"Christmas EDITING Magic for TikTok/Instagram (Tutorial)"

What's up, Merry Christmas everyone.
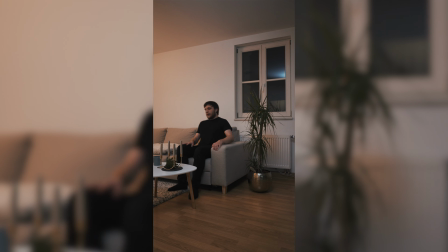[0:01]
In this video I'm gonna show you how I created this Christmas reel with a few neat little editing tips and tricks so you can create a cool reel or a TikTok like this one for yourself.
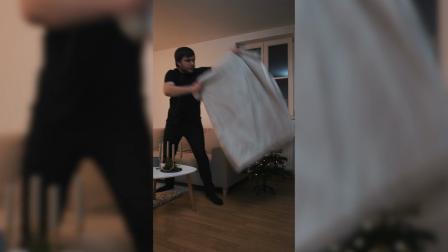[0:09]
Maybe not for Christmas because that's kind of over. Actually, I'm recording this video on Christmas Eve. It's currently 1:30 a.m. so Christmas is over,
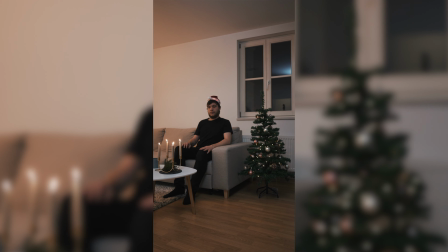[0:16]
but maybe you can use this to create a cool New Year's Eve or Easter video or whenever you're watching this, or just create a cool video in general.
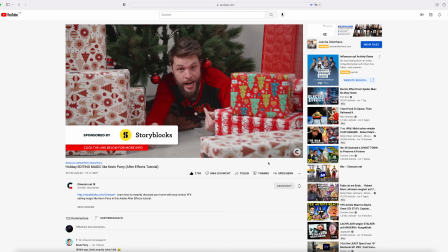[0:23]
So let's get to it. First up, this reel for me is inspired by Cinecom and they got inspired by Parry.
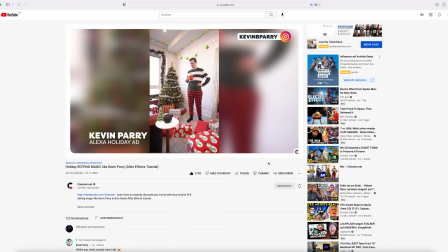[0:29]
So shout out to both of them, and now let's start with what we need to shoot for this reel. First, I set my scene with our palm tree and the candles are off.
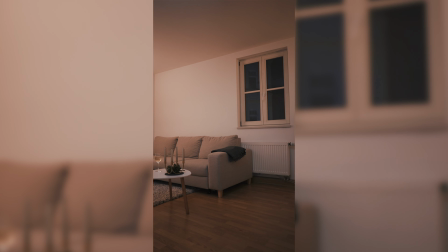[0:36]
After we have this as our, well, not really clean plate because we're just going to use the palm tree, we switch the palm tree with our Christmas tree and turn it on.
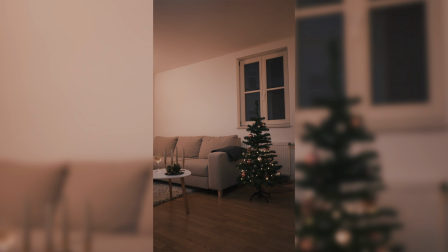[0:43]
Originally I wanted to make it so that the light turns on when I sneeze, but that wasn't really doable because the Christmas lights were already on when I pull off the blanket, so you're gonna see that later. So it was way easier without the lights turning on, but you could do it with the lights turning on, but for my example, I'm gonna keep it simple and turn the lights off. Also, I kept the camera running for the entire time of everything that I shot, stable on a tripod so we won't move because that will make it way easier in the editing.
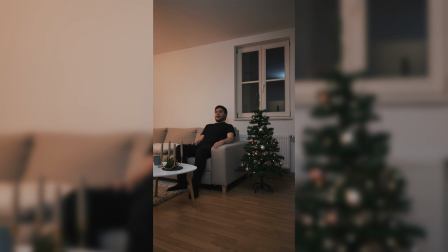[1:08]
Next, we act out our first half of the scene where I go sit on the couch and then pretend to realize that there's still a palm tree.
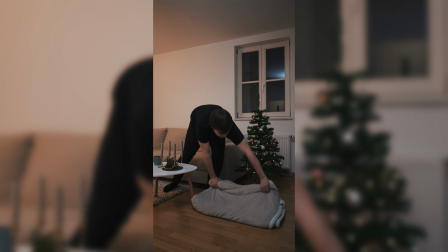[1:13]
So then I take the blanket, wave it in front of the palm tree, which is in fact now already a Christmas tree, and then when I'm happy with the tree, I sneeze.
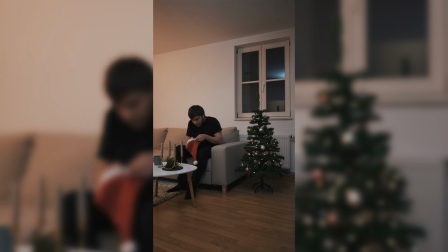[1:21]
But I stay in the exact same position, put on the Christmas hat, which I have prepared and hidden behind my couch arm thing, and then I sneeze again, but this time with the Christmas hat on.
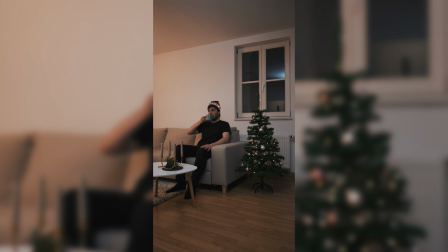[1:30]
This is where we're going to make the cut. Pay attention to your arm movement and everything so that you repeat it somewhat similar, otherwise your arm will jump like this. Oops. Now we can act out the rest of our scene, take our mug and drink out of it or something like that, and then we're basically done with the acting, but we still have to light on the candles,
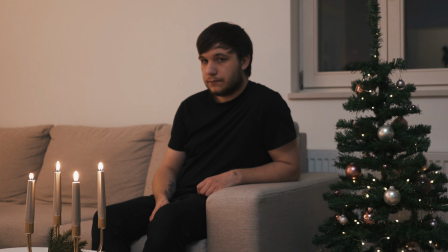[1:46]
and then I gave them a subtle blow from the side. We're gonna edit myself out later, so they kind of flicker when I magically sneeze on them, and you know, details and stuff.
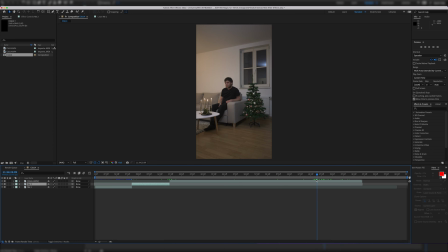[1:54]
Now in the editing we separate our layers into the palm tree, yourself sneezing 1 and 2 with a cut in between,
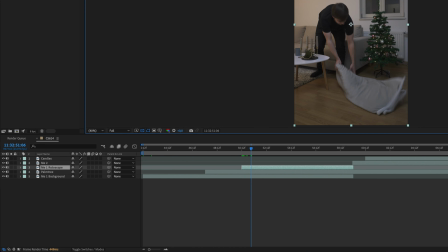[2:00]
and we're gonna duplicate the first layer of ourself and rotor out of the part where we wave the blanket in front of the Christmas tree.
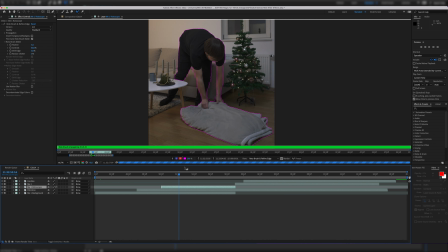[2:06]
Now we can put the palm tree layer between the two layers, one as a background and one rotoed out, and also mask around the palm tree.
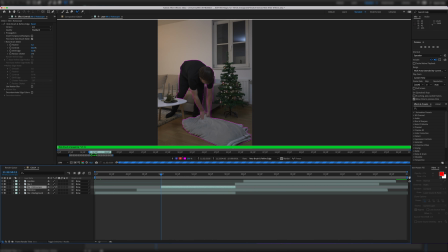[2:12]
The setting on both the roto brush and the mask of course depend on your whole scene, but here are my settings to get a smooth rotoscope.
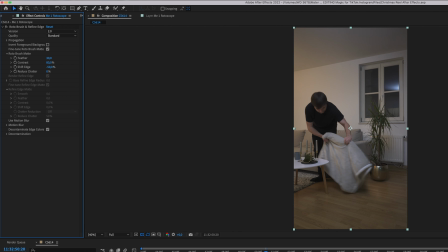[2:18]
The most important thing is to turn on use motion blur and play around a little bit with the feathering, the contrast and shift edge.
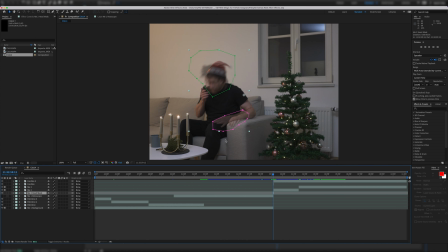[2:24]
Next we simply blend the cut of the sneeze a little bit by masking around the head with the Christmas hat on, and then blending it for 1 or 2 frames with the opacity on 50%.
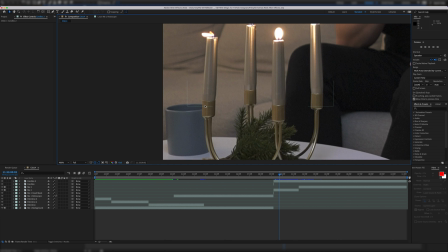[2:32]
Now the last thing sadly didn't make it into the screen recording. The screen recording is just a freeze frame for this part,
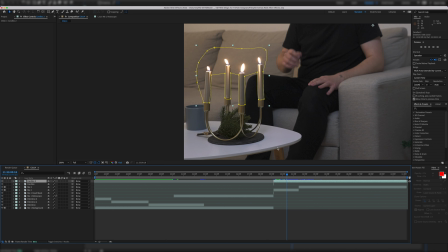[2:37]
so I'm just gonna explain to you that I just basically masked around the candles and then timed the part where I blew on the candles to make them wiggle when I sneeze,
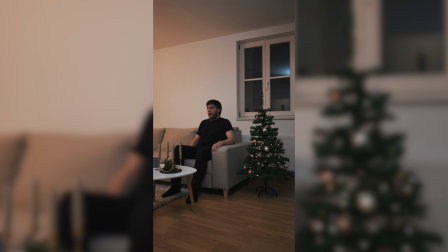[2:44]
so it looks like they are sneezed on. Pay attention to where you put your stuff in the scene.
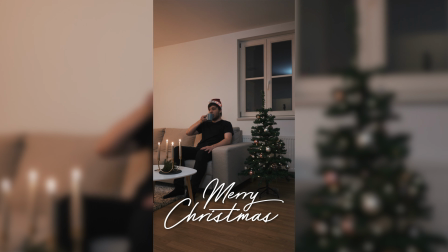[2:48]
I, for example, had to make a cut when I take the mug because my hands reaching behind the candles would have been impossible to mask.
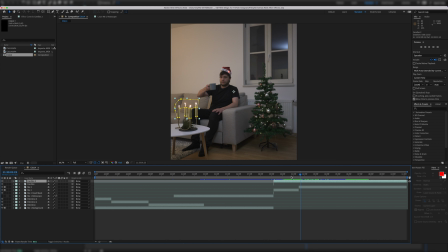[2:53]
It would have been way easier if I put it on the right side of the table, but yeah, try not to reach behind the candles with your arm or on accident with something else.
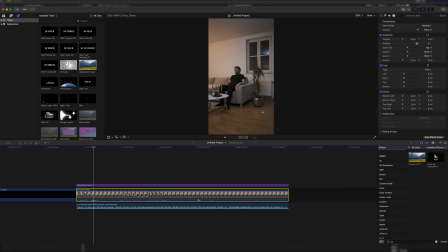[3:00]
And then the last thing I did was of course some simple color grading, adding a simple zoom in motion. I originally wanted to have some handheld and even zoom in and out motions, but I had too little space to play with left and right because I couldn't move the camera further back due to our kitchen being there.
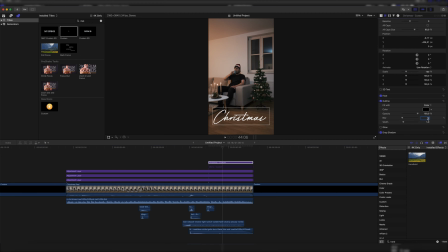[3:13]
And then I added some sound design with sound effects from Artlist, a little text saying Merry Christmas, and then we are left with this funny little TikTok or reel or wherever you want to post it.
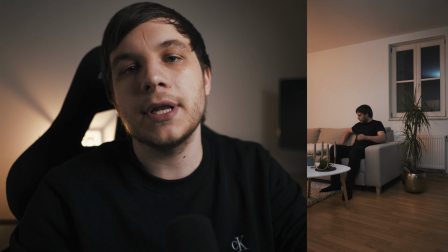[3:21]
And that's already it from this tutorial.
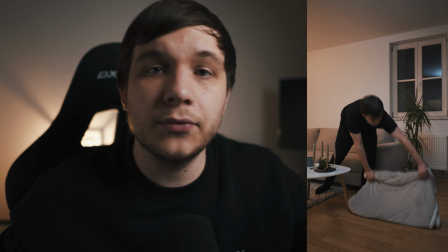[3:23]
I really hope you enjoyed it and you got some inspiration on what to edit in your reels to make some fun transitions, effects, whatever.
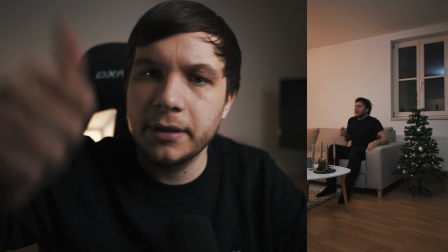[3:31]
And if you enjoyed the video, please be sure to hit that like button and also consider subscribing for more awesome tutorials just like this one.
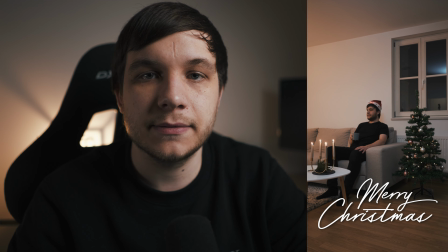[3:36]
And I will hopefully see you in the next one, and you hopefully have some nice days, holidays, Christmas, if it's even Christmas when you're watching this. And yeah, I will hopefully see you in the next video. Goodbye.